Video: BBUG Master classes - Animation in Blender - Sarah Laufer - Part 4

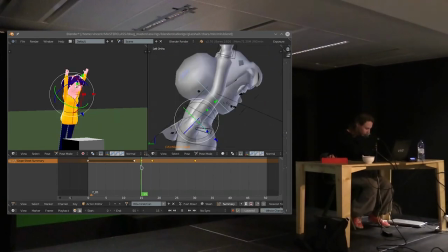(46:44)
Non.
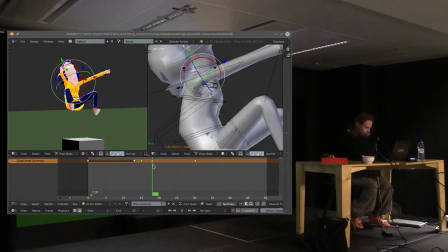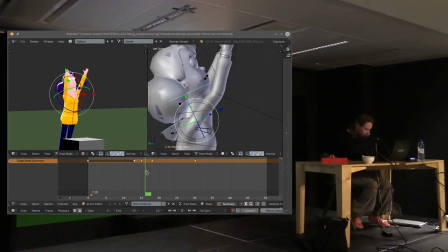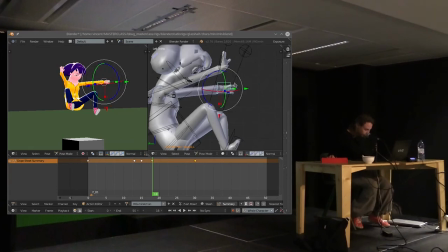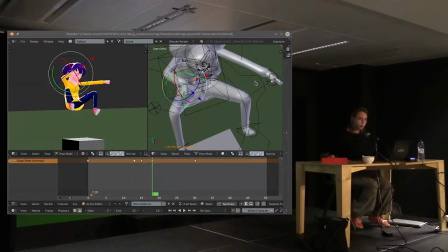(47:12)
Oui.
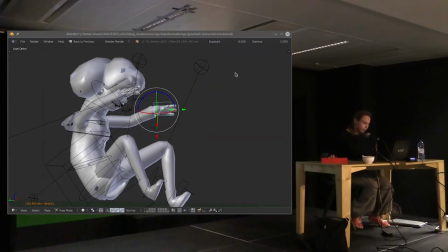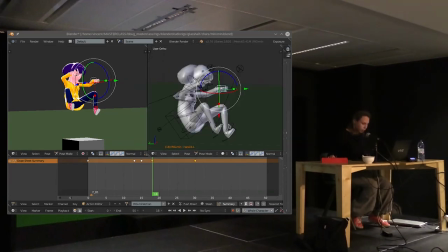(47:27)
Oui. Est-ce que c'est une discussion qu'avec le rouleur ou avec le modeleur pendant la prod ou tu laisses ça Non, non,
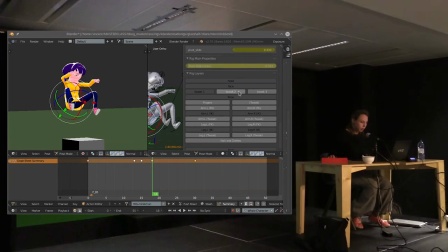(47:34)
c'est juste que pour l'instant, je ne suis pas en train de m'occuper de ça, mais dans les tweaks, en fait, j'ai ici Hair and Clothes.
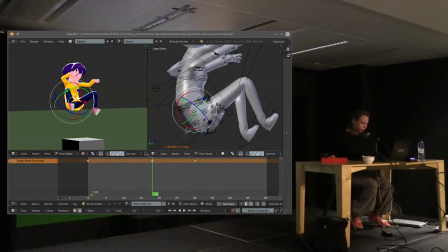(47:41)
Et c'est quelque chose que quand je suis contente de la pose, je vais aller corriger. Mais pour l'instant, ce que je veux, c'est d'abord avoir le truc en entier, parce que ça, c'est juste
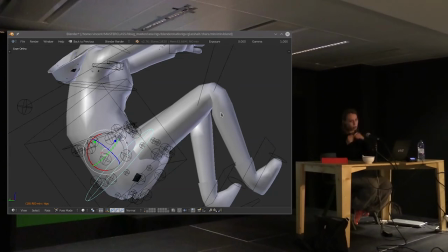(47:56)
long à remettre, et si je change la pose après, il faut... Donc c'est juste le faire en ordre, quoi.
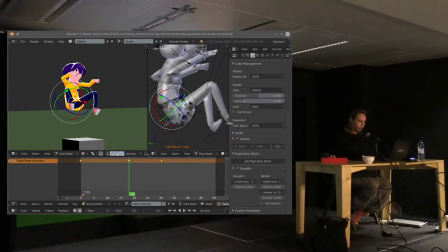(48:01)
Mais non, on va pas le laisser comme ça.
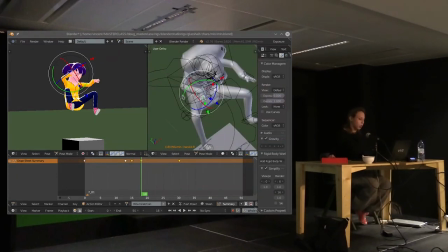(48:17)
Non, on va le faire ça, on va le faire... Pour ce projet, presque tout est manuel, on va dire.
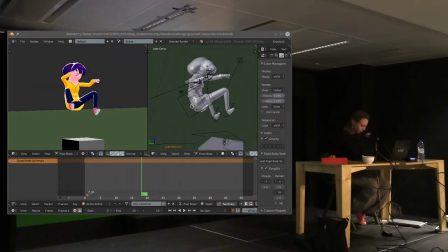(48:25)
On n'a pas d'automatisme. Bon, aussi, on n'avait pas de rigueur dédiée. On a fait ça un peu nous-mêmes. Donc, dans la mesure des moyens.
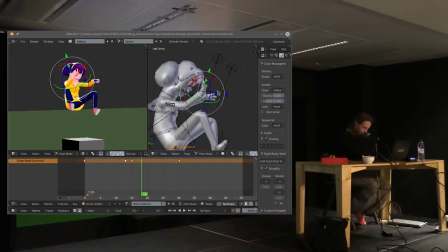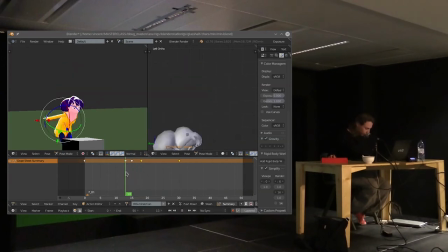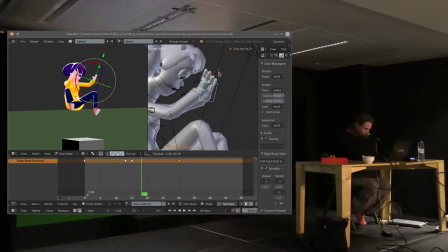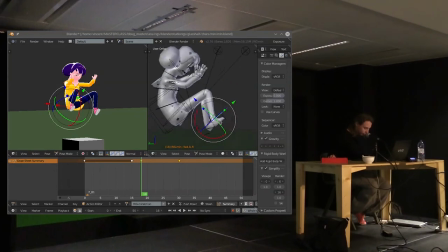Alors,
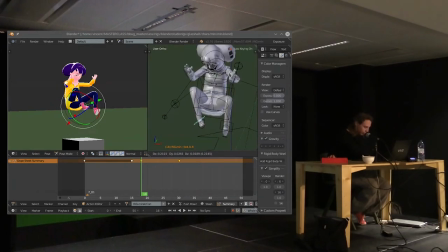par exemple, ici, cette pose est compliquée parce qu'il faut qu'elle fonctionne en silhouette.
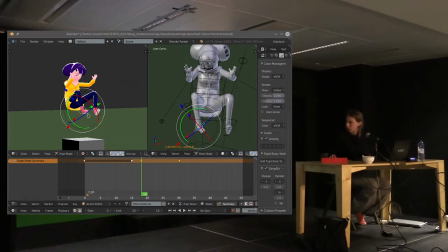(49:13)
Donc, si vous essayez d'imaginer ça sans couleur, donc juste en noir avec un fond blanc ou l'inverse, on ne pourra pas comprendre forcément ce qui se passe. On ne va pas comprendre que ça, c'est un pied.
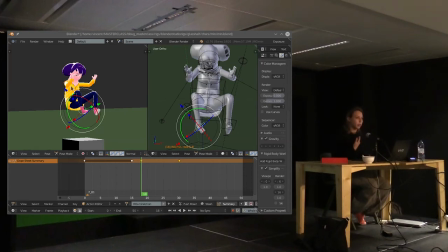(49:28)
Et cette main est complètement perdue à l'intérieur. Okay? Donc il faut toujours, toujours quand vous animez, penser à la silhouette. Est-ce que si je vois que la silhouette, est-ce que je comprends? Pourquoi? Parce que la silhouette, c'est la première chose qu'on voit. C'est quand on regarde quelque chose, les premières choses qu'on cherche, c'est des silhouettes. Donc c'est
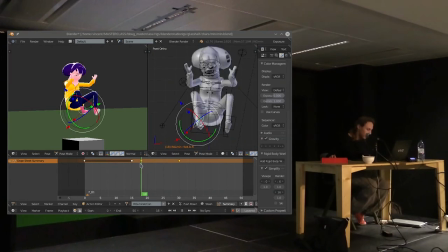(49:49)
la règle, c'est très important à prendre en compte. Donc si je dois encore travailler cette pose, personnellement, c'est le moment où je prends le plus de temps pour animer, c'est quand il faut choisir les poses.
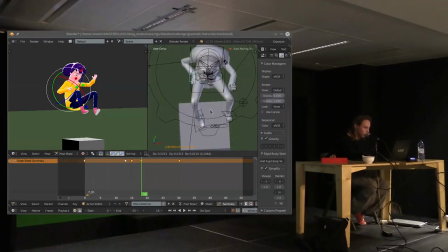(50:09)
Parce que si vous avez à la base des bonnes poses qui racontent l'histoire, après, c'est juste du polish. Mais si vous avez commencé
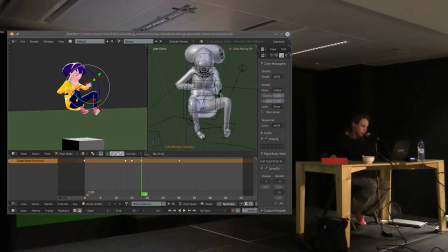(50:23)
et que vos poses sont plus ou moins bonnes, et que vous comptez les améliorer après, vous allez perdre énormément de temps.